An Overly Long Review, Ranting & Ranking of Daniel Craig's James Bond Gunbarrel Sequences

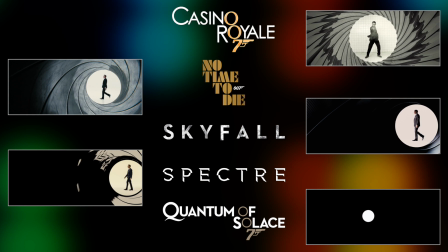I'm not against the gun barrel format being played with when it can be well utilized and inventive and with Casino Royale, I think that's very much the case.
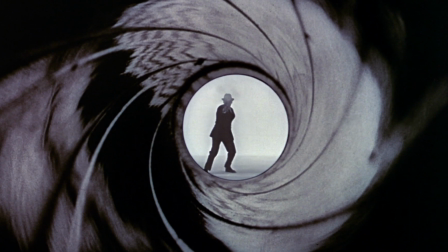I guess that's very much the moral of this exercise for me. I like my Bond movie traditions and the gun barrel sequence is one of the most iconic of those traditions.
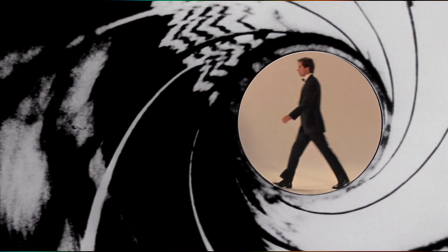I love sticking on a Bond film and seeing this thing at the start, it's a fun jolt of adrenaline and something so unique to this series that I adore.
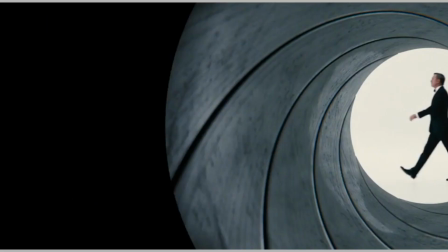But really thinking on Craig's gun barrels has made me realise that, you know what, I'm not against breaking from the traditional presentation if it's done well,
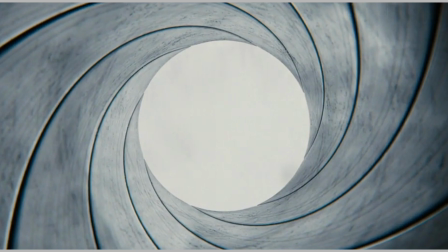and arguably Casino Royale and No Time To Die are the ones that break from the traditional format the most,
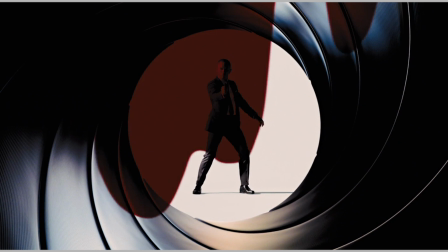but I'd say that it makes more sense in both of their cases, or at least they try to do something cool by breaking away from the tradition.
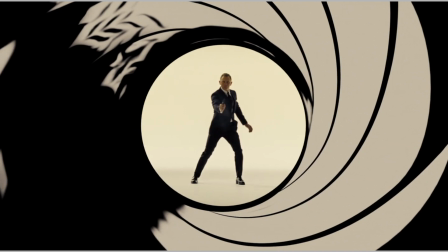The other three, whether at the start or the end of their respective films,
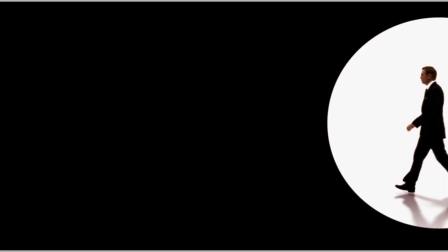just feel like they're trying to be in that classic style a bit too much, and as such draw inevitable comparisons,
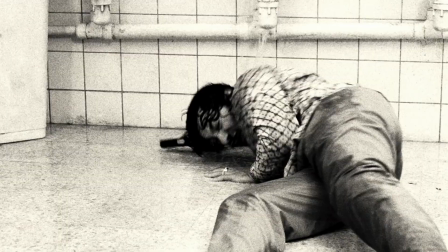and they just don't match up with what came before. Though I think it's pretty cool and poetic that Craig's era has been bookended with a couple of great sequences,
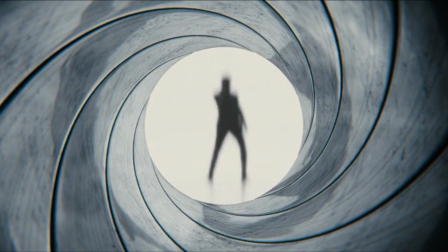and as I say I'll be super interested to see what happens with this sequence for the next iteration of Bond. Just no more speedy Gonzales gun barrels please.
Yee-haw yee-haw!
Please do let me know your own thoughts and rankings on Daniel Craig's gun barrels in the comments section below. Also below you can click the subscribe button and the Mrs Bell notification button if you want to stay super up to date on future videos that I upload on this channel. And in addition to that also below are links to my various social media pages so you can follow me on Twitter or my Facebook page or my Instagram page or even my Patreon page. If you want to go one extra step in supporting this channel, then please do head over to that site for more details there. And with all that being said and until next time Bond fans, so long for now!